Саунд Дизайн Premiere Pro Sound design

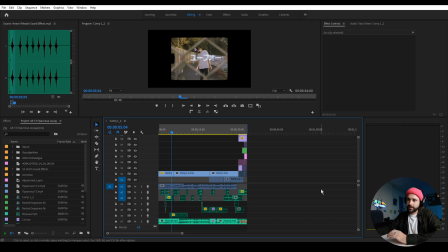Буквально в последних версиях, в 2019 версии, там появились классные инструменты, там доработали, довели до ума микшер. И в целом стало как-то приятно работать со звуком. Я применяю какие-то знания по саунд-дизайну из какого-то своего бэкграунда.
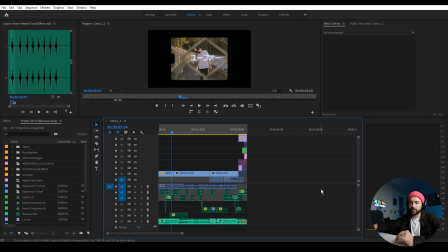Я записывал музыку, немножко как бы углублялся в эту тему. У меня имеется какой-то определенный минимальный багаж знаний о звукорежиссуре, там, о частотных диапазонах, о эквализации, там, стереобазе, вот обо таких вещах.
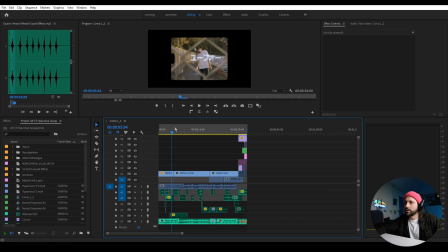И как-то я это все применяю в своей работе. И вот такую сценку я собрал в Premiere Pro. И давайте послушаем это же видео несколько раз. Сначала мы послушаем его просто с фоновой музыкой.
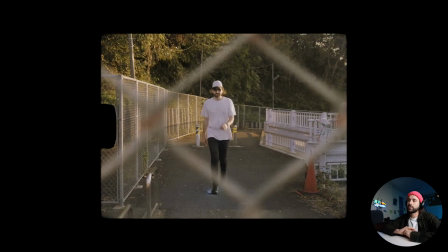и как оно будет восприниматься.
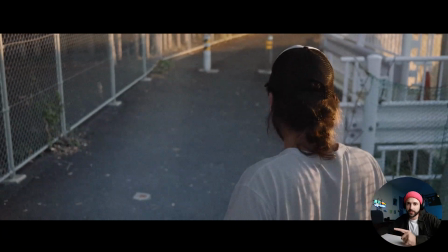Визуально все классно, да, эффекты на своих местах, есть музыка, монтаж, обратите внимание, сделан на сильную долю под бит.
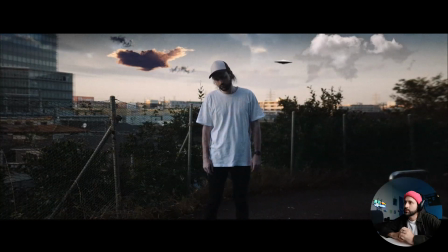То есть каждые 4 такта у нас меняется картинка под музыку.
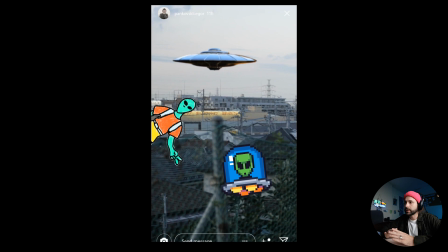И как бы все классно, да? Какие-то моменты видео я подчеркивал эквалайзером.
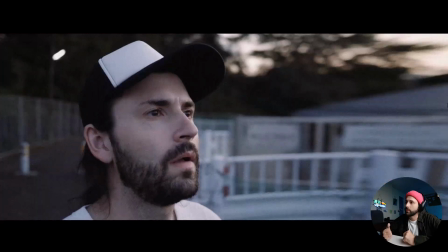Вот вы слышали сейчас момент с телефоном, он такой более глуховатый по звуку. Но чего-то не хватает.
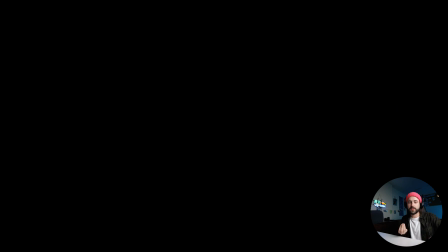Какая-то есть вот незаполненность, какая-то пустота. Почему?
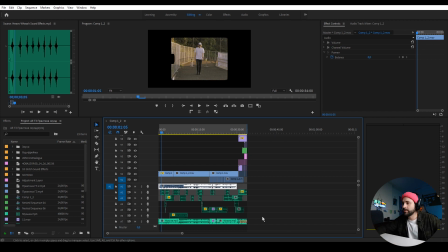Потому что мы выключили все аудиоэффекты, которые я сделал для этого видео. И давайте послушаем это же видео, только уже с выключенной музыкой и только с аудиоэффектами.
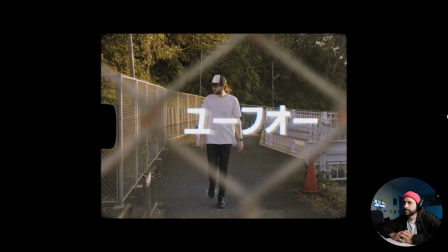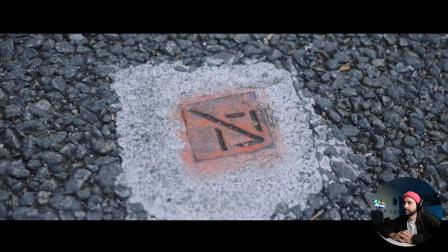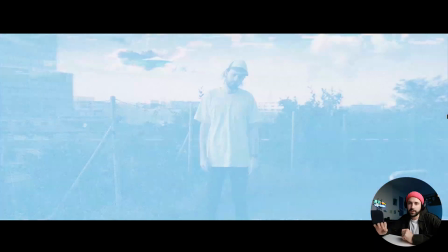Обратите внимание, что каждое движение в этом видео подчеркивается каким-то звуком.
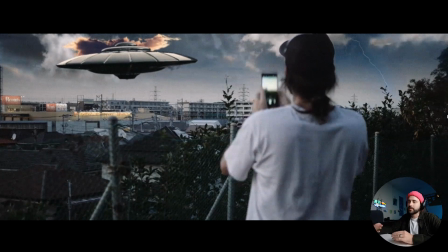Эти звуки работают как переходы. Они склеивают между собой сцены, они дополняют контекст.
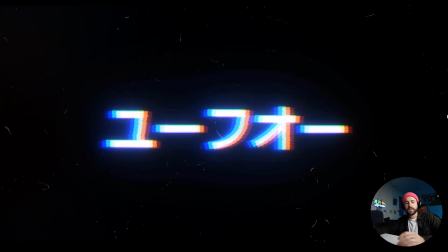И даже если мы отвлечемся от видео, да, мы в целом будем понимать, что там происходит на фоне.
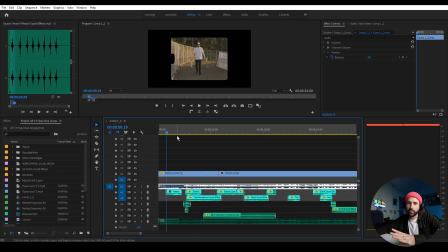Что я сделал? Я взял ту самую папку, которую вам дарю в бонусах к этому видео. Взял из нее различные сэмплы, которые между собой тематически никак не связаны. Это не какой-то тематический пак, это просто разные звуки. Например, вот вжух, да?
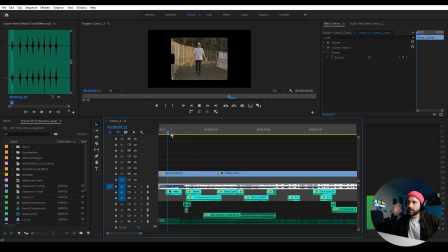Который работает на переход камеры. У нас отъезжает камера, и вжух придает дополнительной динамики, да? Когда момент, когда я наступаю на кнопку на асфальте,
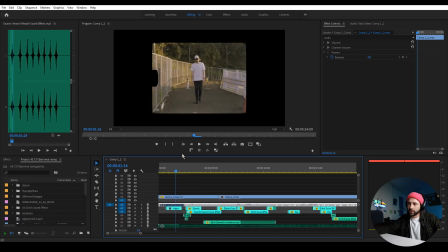происходит щелчок, и когда появляется голограмма, также происходит такой высокочастотный как бы скрип.
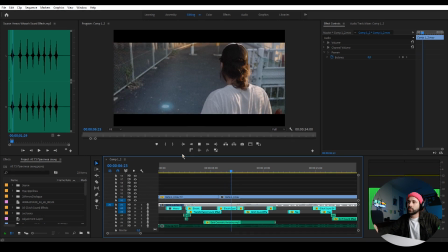Такой технический звук гличевый, который также работает на атмосферу и расширяет как бы историю, да?
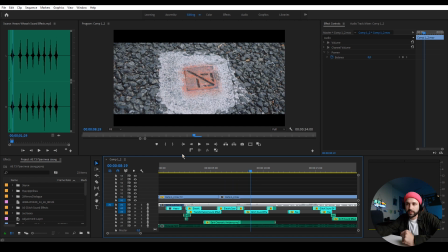Потому что мерцающие синие штучки нам мало для того, чтобы понять, как бы ощутить на себе, что это такое.
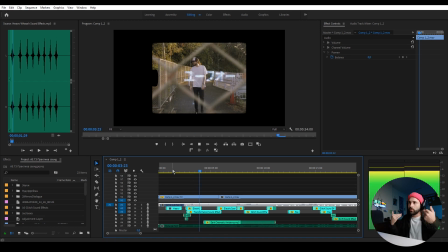Потому что это просто титр или что это? Звук нам дает контекст, что это какая-то технологическая, как минимум, штука, да?
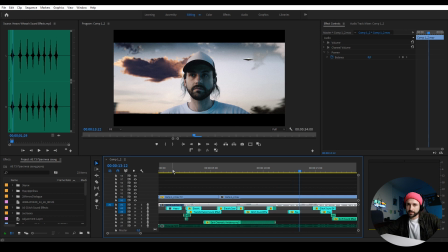Электрическая. Вылетает тарелка. Понятно, что звук не совсем естественный. И он может быть даже не прям качественный. Это просто вжух, который можно использовать куда угодно. Если у нас выезжает какой-то эффект, да, мы можем также использовать этот же самый вжух.
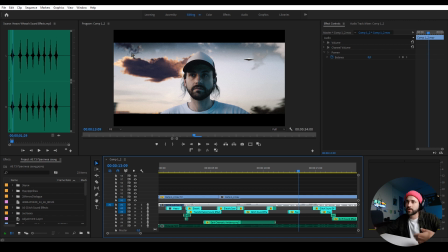И он будет выполнять ту же самую функцию. И когда мы
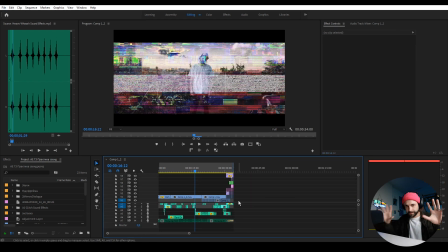теперь совместим вот эту аудиокартину на фоне движения с нашей музыкой,
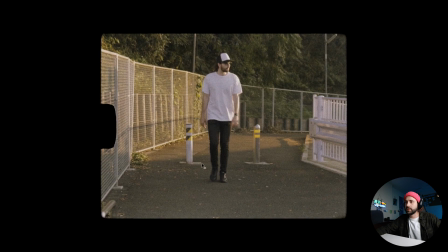у нас получается уже вполне себе законченная цельная работа, в которой все на своих местах.
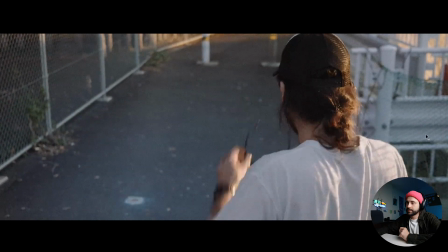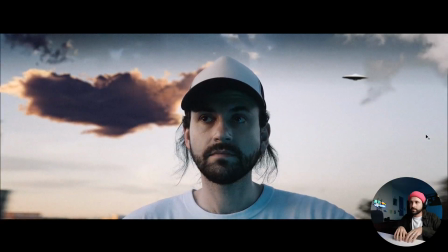То есть у нас есть музыка, на которую легло видео. Монтаж по биту.